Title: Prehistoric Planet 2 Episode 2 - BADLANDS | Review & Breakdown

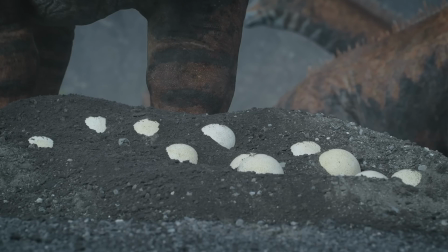4:06 The poisonous gases are warding off predators, and the intense heat of the earth acts as an incubator.
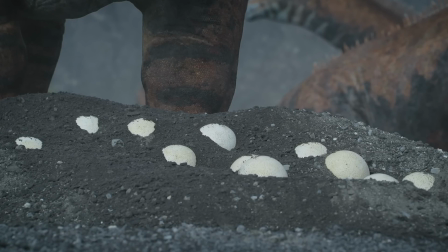4:12 It's worth mentioning here that the uncovered segment for this episode is all about how dinosaurs incubate and protect their eggs,
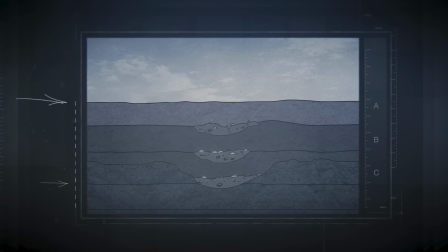4:18 and the evidence for the Deccan Traps here goes on to say they found dinosaur eggs in multiple layers of volcanic flow, suggesting the dinosaurs were laying their eggs here over the course of centuries and myriad visits.
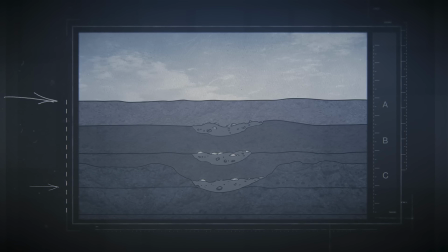4:30 Now, whilst looking into this, I found another interesting tidbit about nesting in the region,
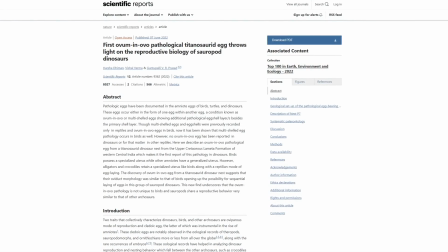4:35 a paper from just last year in 2022 by Demon et al., which described the very first ovum in ovo egg. That is, an egg within another egg. This is something sometimes seen in modern birds, but to date has never been seen in any reptile,
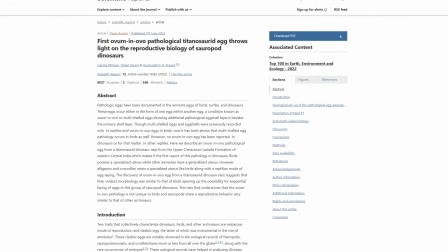4:51 living or dead, and it happens when the mother is undergoing extreme stress due to disease or extreme temperatures, stuff like that. This was discovered in a titanosaur egg from central India, just like these Isisaurus, and it suggests that sauropods' reproductive behaviour was similar to modern avian dinosaurs.
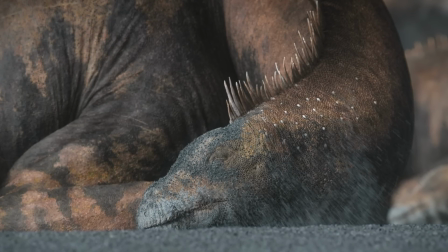5:10 Anyway, back to the Isisaurus, we get a brief moment of comedy as one of the mothers kicks up a trench, splattering a nearby resting one in the face, cough.
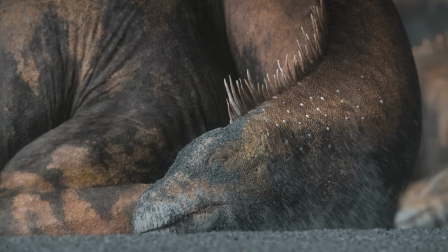5:18 And that's it for now. The babies need a few months to hatch, we'll be back to see them later.
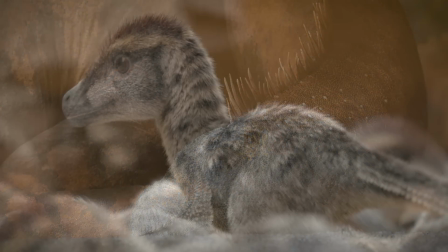5:22 For now, instead, we're going to an unspecified region in Asia, assumedly Mongolia, given we're focusing in on Velociraptor.
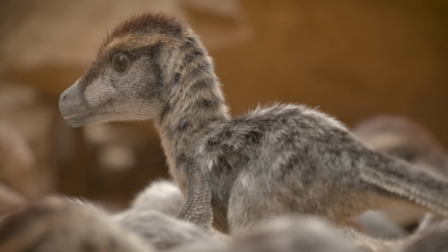5:29 I find this very interesting. The show now calls it Velociraptor, the press releases call it Velociraptor, but it still isn't Velociraptor.
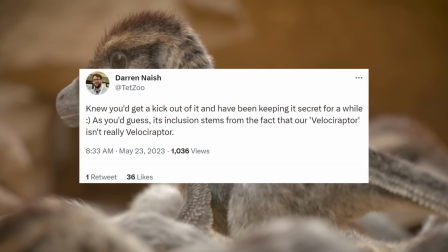5:36 It's a Velociraptorine, and I just saw Darren talk about this on Twitter the other day, mentioning that it isn't Velociraptor. We still don't know what it is, but it's not Velociraptor. But anyway, the point is just look at the baby.
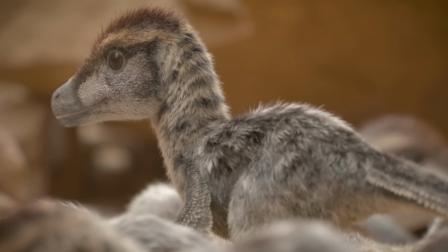5:46 Look at the baby. I haven't seen the rest of the episode as I script this as I go along. But I swear to God, if anything happens to this thing, look at its little wings. It's got the little tail fan just sprouting in there. It's got a ball of red mohawk.
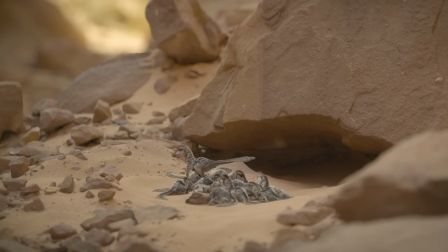6:01 My God, they're so tiny and they're all huddling together and The way they walk is incredible.
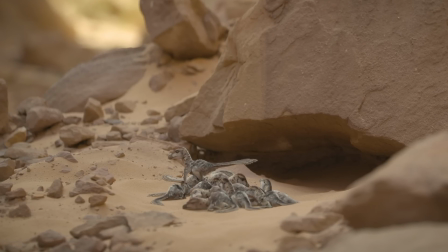6:08 Those tiny spindly legs look so awkward underneath their bodies. And that's showcased perfectly as one of them face plants into the sand.
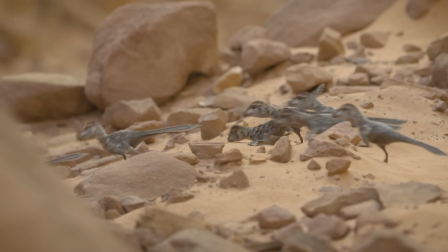6:15 The animations on these guys really is beautifully done. They all feel inquisitive, they all feel individually full of life.
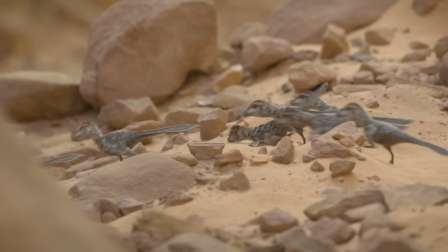6:22 You can see their throats filling with air with every single breath. And they're also unique and playful against each other.
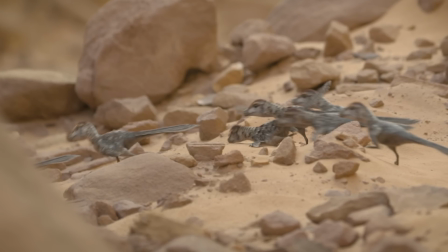6:28 One bumps into its parent and is most displeased, and we get this lovely shot of the entire family,
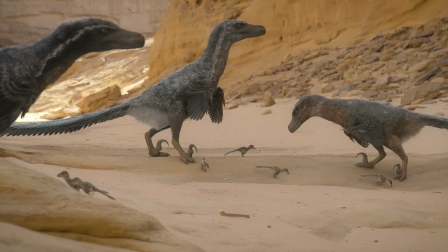6:34 which also really showcases the size discrepancy between the adults and juveniles. The adults themselves are fantastic as well, each with their own unique feathering and patterning,
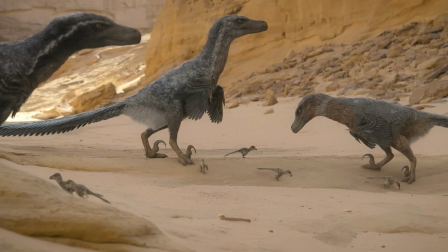6:43 ranging from the black on the left through to the middling greys in the middle and the rusted underbelly of the one on the right.
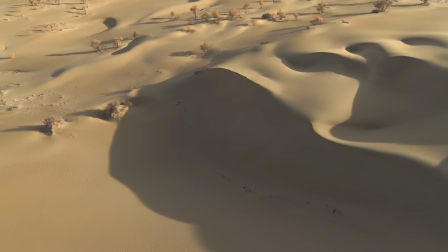6:48 The narration mentions how their survival relies on a strange event occurring miles away. Now, of course, now I have seen the show, seen the episode in its entirety as I record this, and whilst I kind of get what they're getting at, this does not feel well explained in the episode.
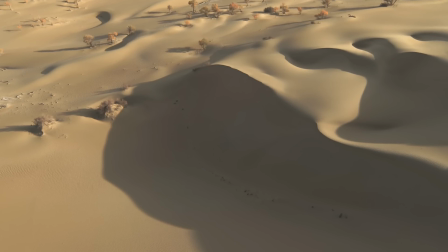7:03 I'm actually not 100% sure what it's referring to be totally honest with you. It might be, well, we'll mention it in a second, it might be what we're about to talk about. But anyways, we're zooming off over the sea of sand to a drowned forest. There's a lot more environmental shots in this episode compared to the last.
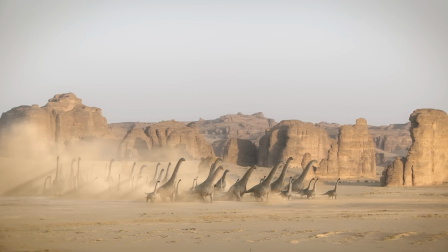7:19 Attracted by the waters near the forest, a huge herd of Nematosaurus and an as of yet unnamed Titanosaurs are approaching together. Very cool to see this cross-species herding behaviour. But wait, that's not all.
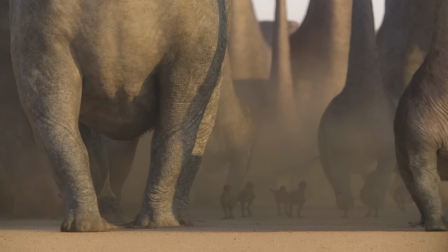7:32 Prehistorically is spotted waddling adorably between the stumping sauropods. And I really want to give another shout out to the sound design here.
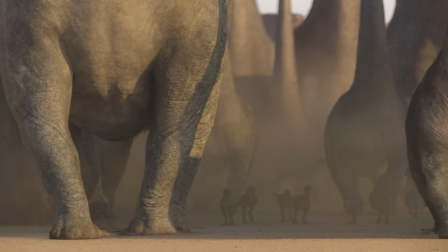7:39 The herd is moving through this vast canyon to get to the water, and their cries echo beautifully against the cavern walls,
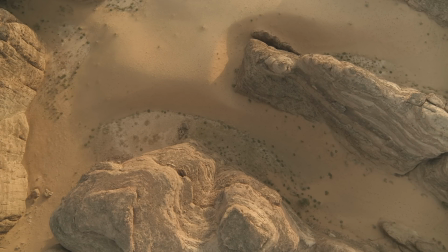7:47 replicating so well that kind of sharp echo you hear when you lob a rock into a chasm. We've all been there. The echo seems to reverberate for miles as it finds all these different myriad routes through the chasm.
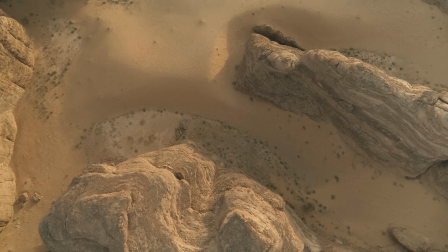7:58 It sounds very much like that. It's very, very effective.
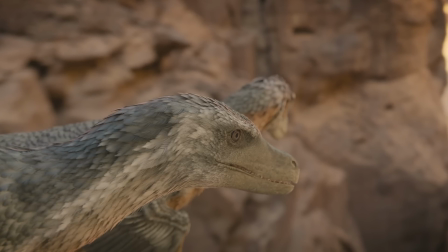8:01 The raptors, however, are waiting for them, looking resplendent, spying on the travelling herd through cracks in rock that are beautifully framed.